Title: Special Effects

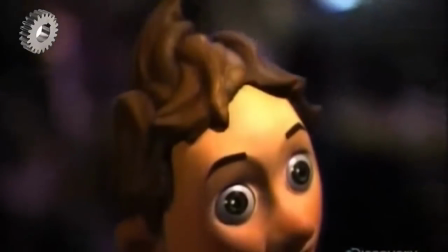0:00 Special effects in animated films breathe life into characters and scenes that are completely imaginary.
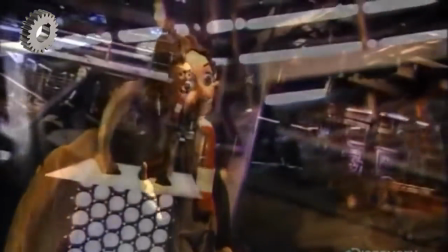0:07 It usually takes a mix of different effects to give the fantasy a realistic texture.
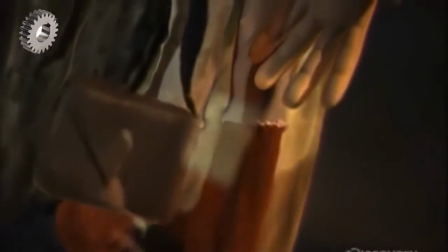0:12 From miniature scale models to computer-generated imagery, it's all about the big picture.
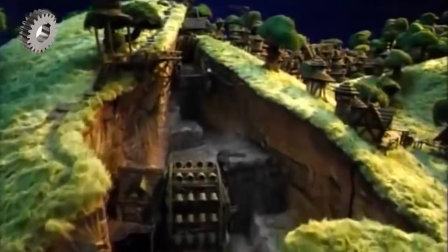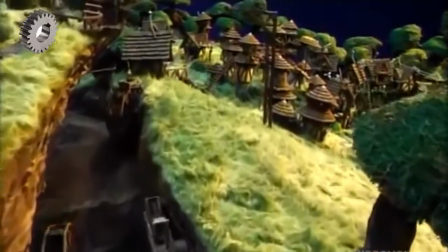0:24 "3D animation and photographic tricks make this miniature village loom large on the big screen.
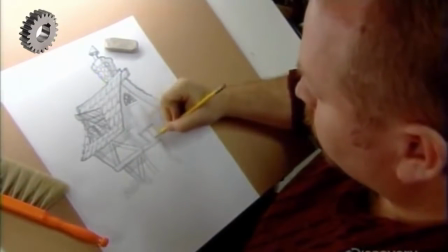0:31 It all starts at the drawing board. An artist sketches the various components of the fantasy village.
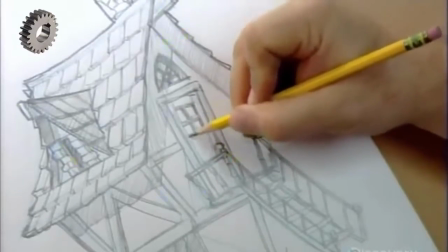0:39 Once he gets it down on paper, the rest of the crew can build it.
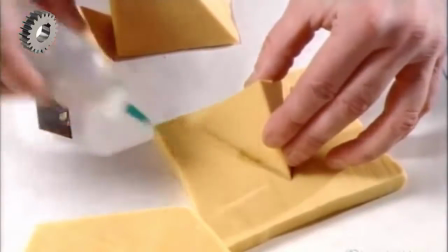0:45 Using one of the sketches as a reference, a sculptor carves foam into sections of a roof and he glues the pieces together.
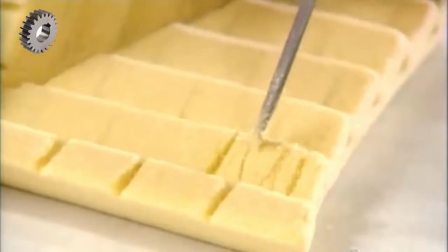0:53 This foam roof will then be used to make a mold.
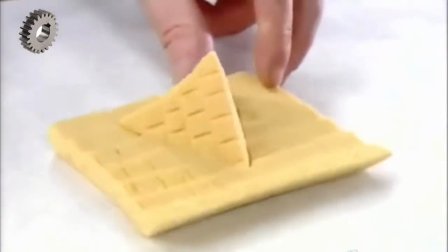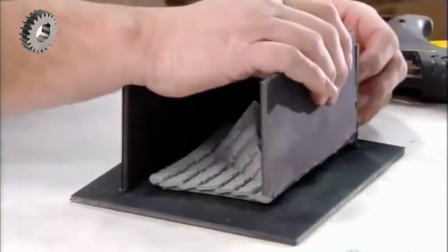1:02 The mold maker builds a box around the roof, which is now gray-colored due to the application of a non-stick substance.
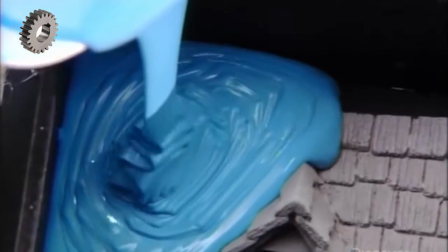1:11 He pours liquid silicone rubber onto the foam roof in the box.
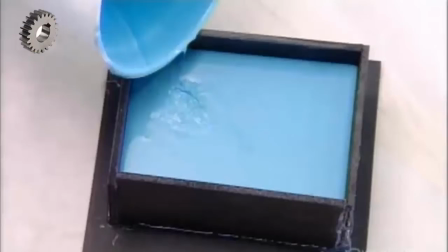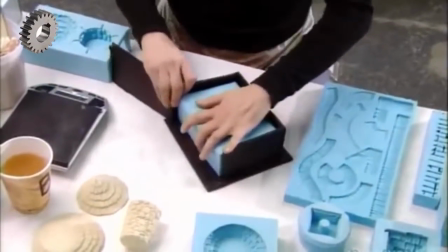1:21 After 12 hours, they pull apart the box and remove the foam to reveal the mold.
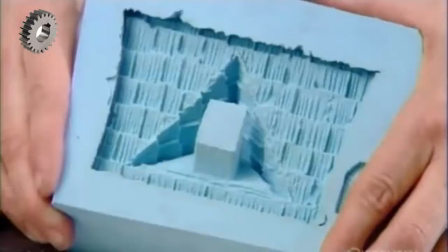1:28 This mold will be used to cast multiple roof parts for the mini film set.
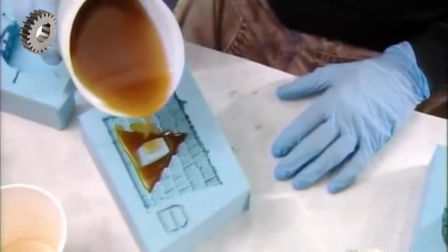1:34 They mix a 2-part urethane solution and pour it into the mold.
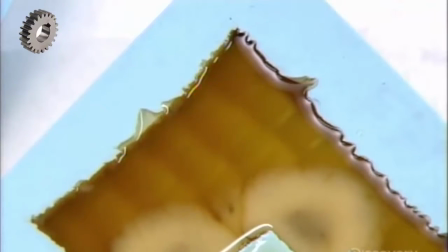1:42 A chemical reaction causes the urethane to solidify, and as it does, it takes the shape of the mold with all the details.
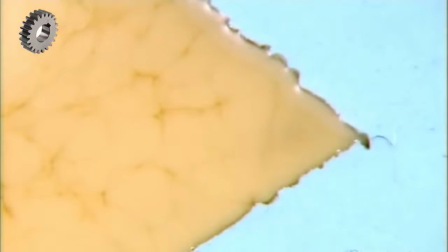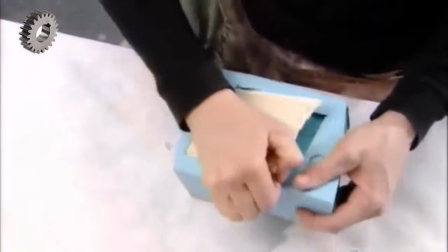1:56 After half an hour, he extracts the cured urethane from the mold. It's a perfect copy of the original roof carving.
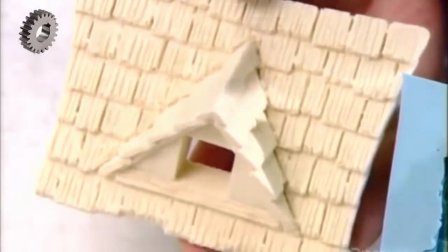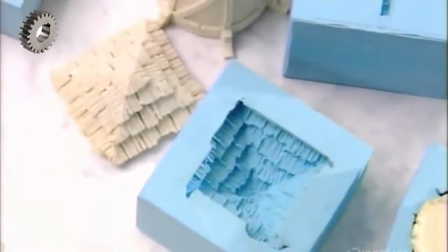2:09 They mold various roofs for visual interest.
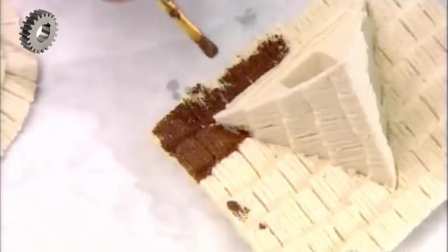2:13 The crew then paints all the molded parts of the mini village set in colors that are true to life.
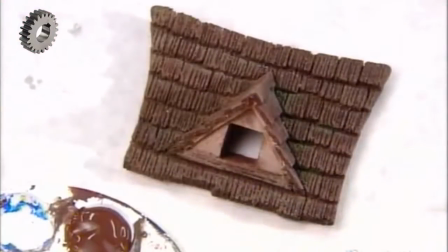2:20 The palette has been selected beforehand, but if it doesn't look right to the eye, adjustments can be made.
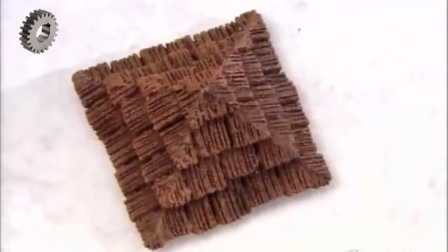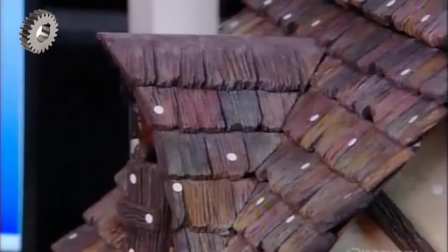2:33 For larger scale structures, a technician arranges reflective dots in a grid pattern.
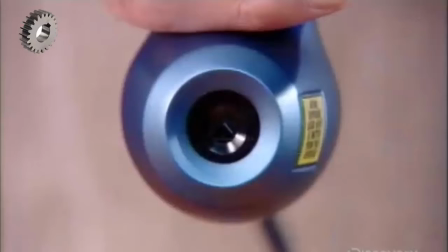2:40 These dots serve as reference points to laser scan the image of the house into a computer.
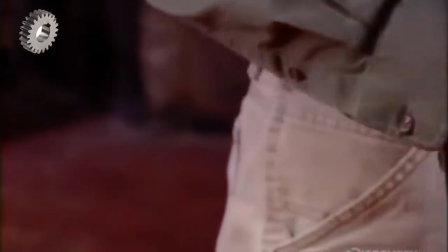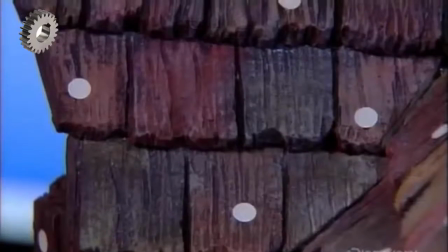2:52 The technician transfers the image a section at a time.
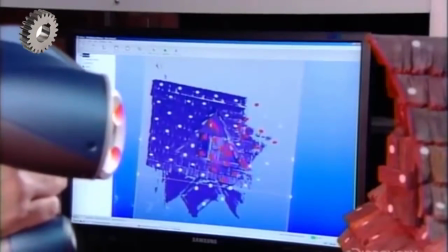2:58 Once the image has been loaded into the computer, animators can really play around with it.
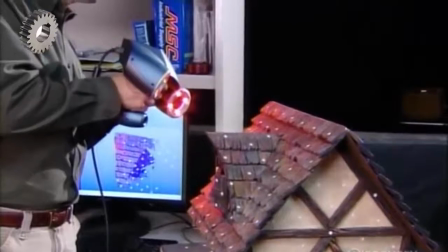3:03 They can insert digital characters or impose a digital image over a filmed one to cast a shadow.
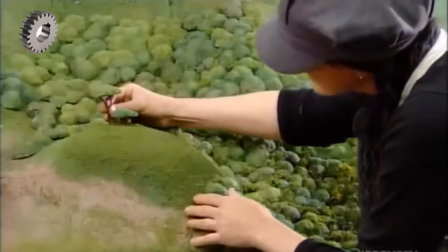3:13 Meanwhile, another member of the crew plants molded trees onto hills of plastic and shapes the landscape of the set.
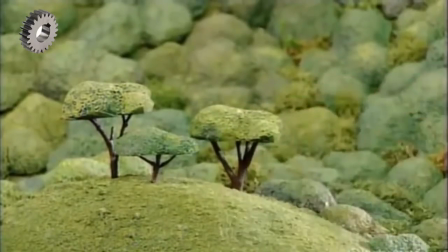3:21 The trees and vegetation are very small scale because the landscape will be in the background.
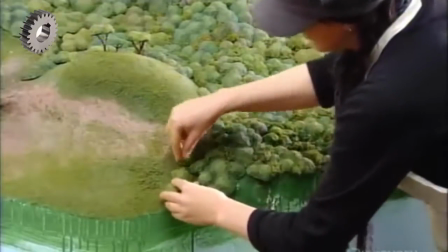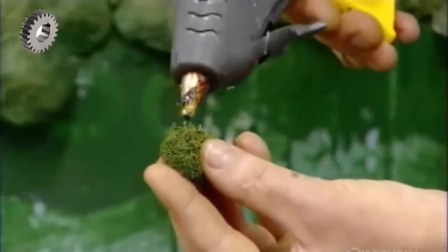3:34 In the world of digital animation, clumps of moss can mimic shrubs, and a hot glue gun is an indispensable tool.
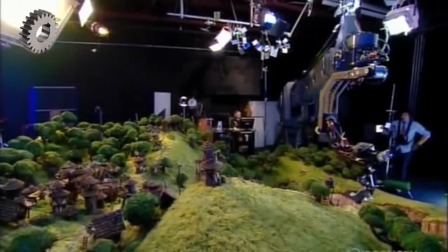3:44 Once buildings have been inserted in the set, the crew brings up the lights and checks the effect.
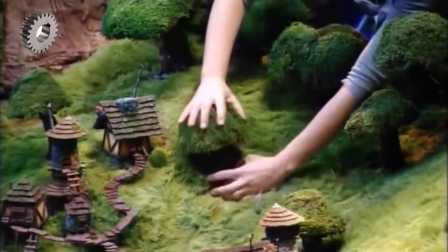3:51 They add props and sometimes take others away to improve the look of each scene.
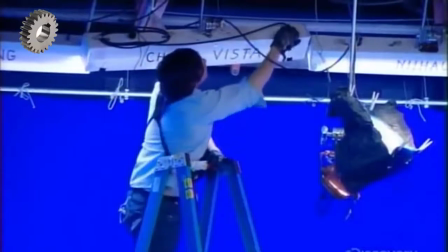4:00 Technicians tweak the lighting, which can add visual depth and credibility to any scene, but it's even more critical with a small-scale vista.
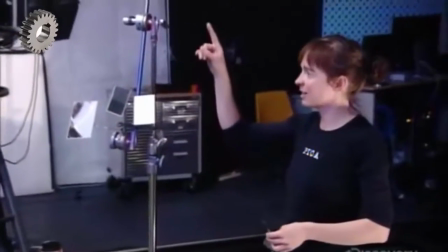4:12 Little rectangular mirrors attached to the lights allow for minute adjustments.
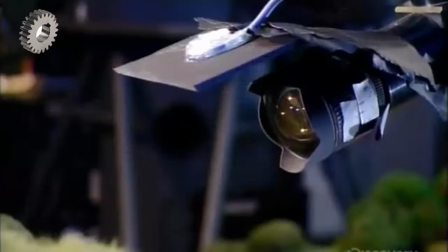4:19 The director of photography operates the camera remotely.
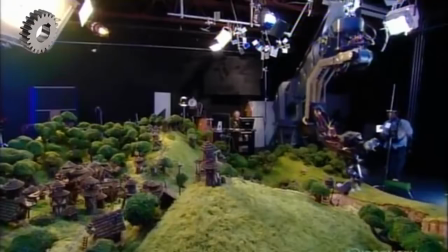4:24 Adjustments to the shot's frame or depth of field can trick the eye and make miniatures seem much larger.
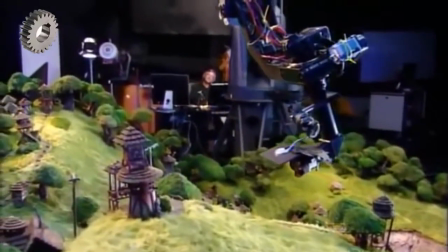4:32 The computer records the camera movements so they can be repeated at any time.
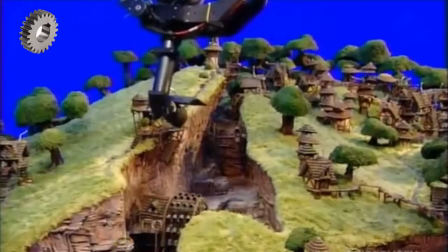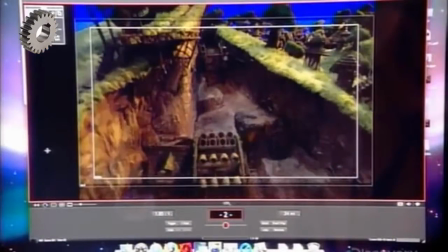4:43 Later, water will be digitally added to this riverbed.
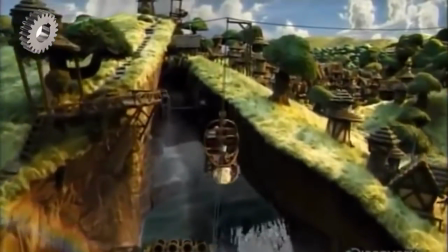4:48 Coming up next, animated characters enter the scene with the help of computer-generated tricks.
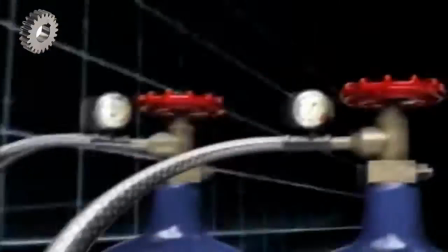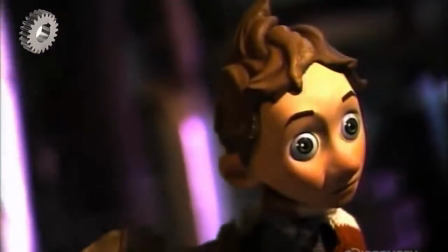5:02 Today, virtual beings are a Hollywood phenomenon. Computer effects have rocketed 3D animated characters into superstardom.
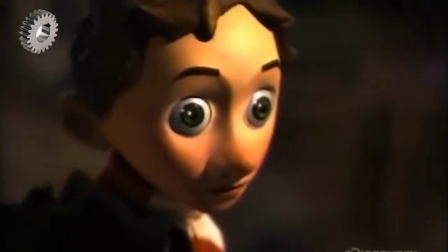5:10 But even for digital creatures, fame doesn't come easy.
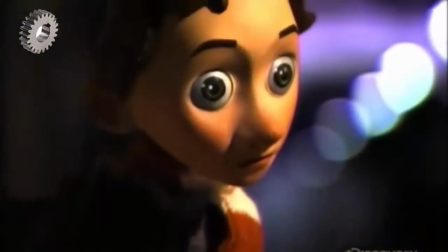5:14 It takes years of work and a large crew of skilled professionals to make them look good on the big screen.
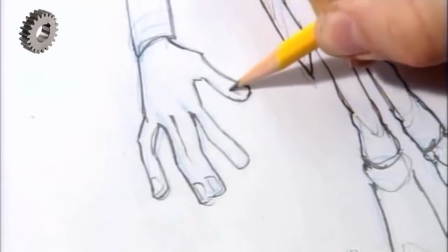5:24 It all starts with a good old-fashioned sketch pad.
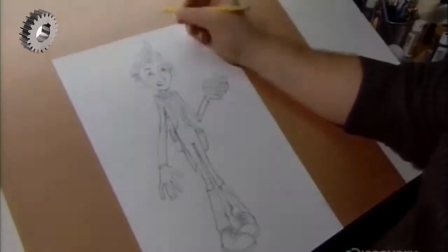5:29 Once the character is defined on paper, the artist sculpts him with clay.
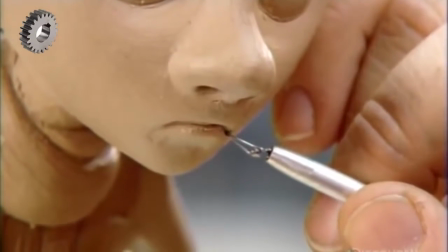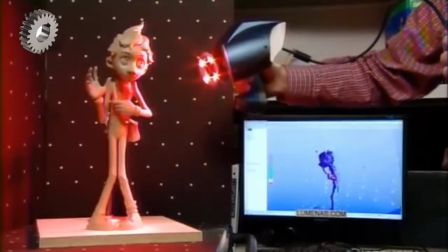5:42 Then the high-tech wizardry begins as they laser scan the 3D character from all angles and load the image into the computer.
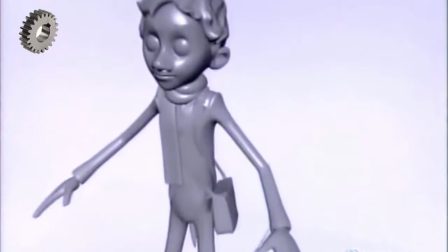5:52 Once he's been captured, the computer artist wraps the character in a digital wire frame.
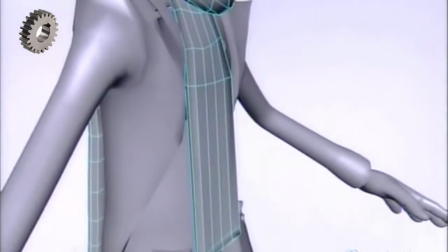5:59 He manipulates the wire mesh to make the character move and breathe.
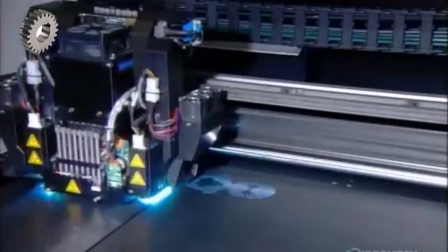6:05 After he creates a dozen or more facial expressions, this machine makes hard copies of those many faces.
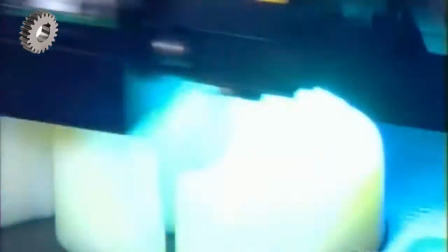6:12 It repeatedly deposits layers of plastic to build up a physical version of the image.
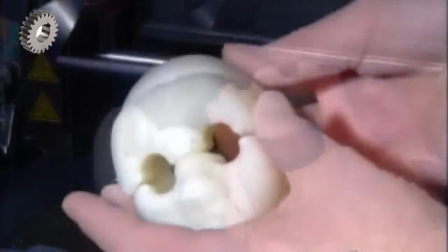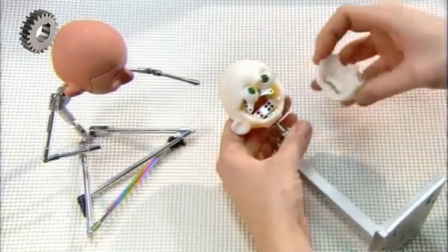6:25 They insert eyes in the sockets, then give these washed-out plastic faces some color.
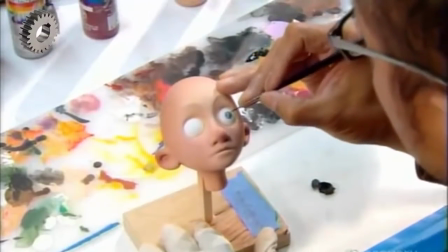6:34 An artist paints each one of the faces along the same lines.
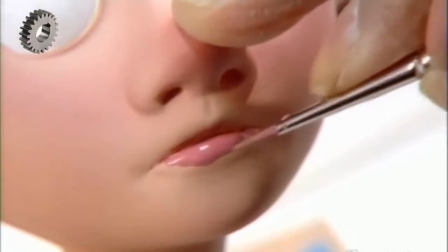6:40 Continuity is critical because the faces will be filmed and the images edited together to create the illusion of movement.
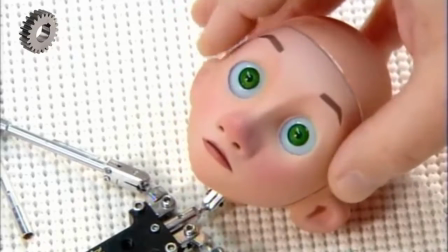6:48 It's a traditional animation technique called stop motion, and these plastic models are called puppets.
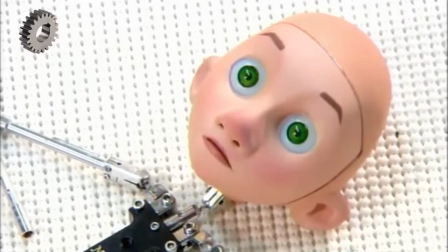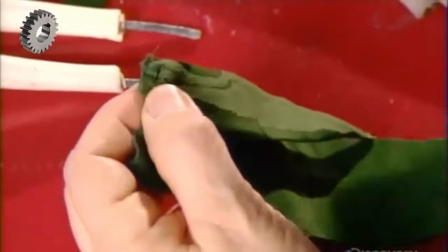7:01 Next, a seamstress builds a suit of clothes for one of the puppets.
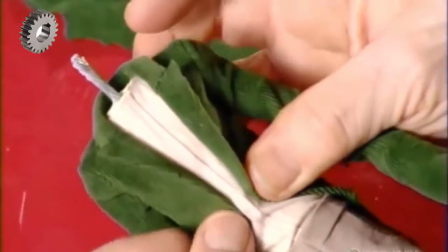7:05 He has to look great because he'll be used to promote the character to merchandisers who might market him as a toy.
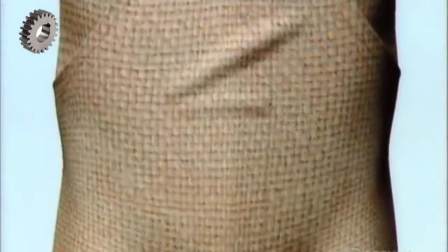7:16 They scan the fabric and wrap it around the digital character to give him the same outfit.
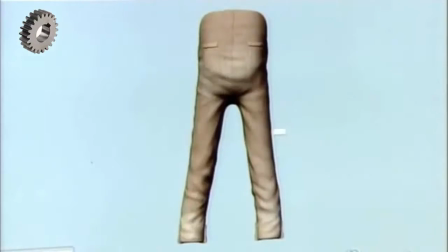7:22 Then add creases for a more realistic texture.
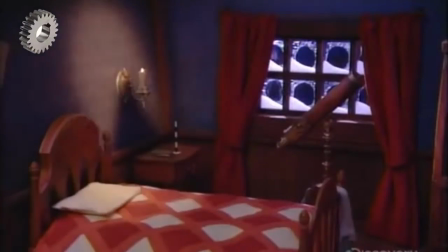7:28 The crew lights the mini set for one of the character's big scenes and plans the camera moves.
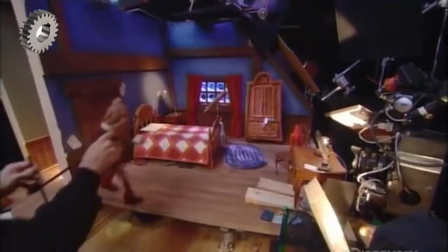7:34 It's a kind of dress rehearsal. One of the puppets acts as a stand-in for the animated character.
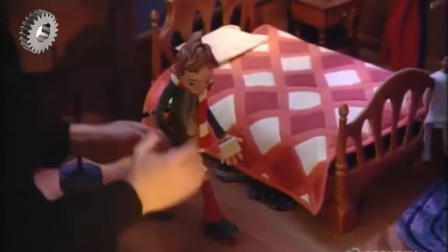7:47 They move him around in a process called rough placement.
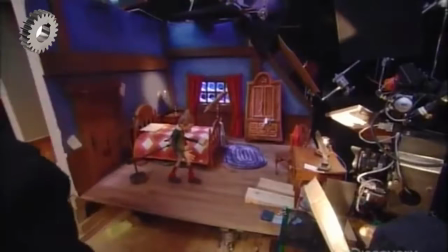7:50 It's a critical step which ensures that everyone is in sync: cinematographers, lighting artists, and animators.
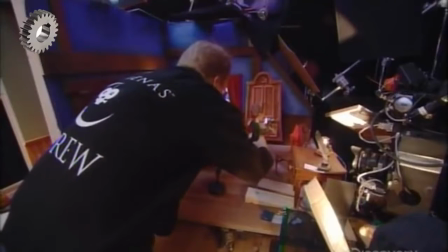8:03 Seeing the puppet in the room will help animators place his digital counterpart in the various visuals.
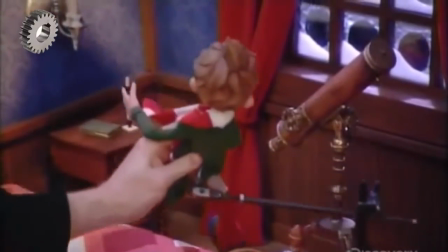8:11 They literally cover all the angles and leave nothing to chance.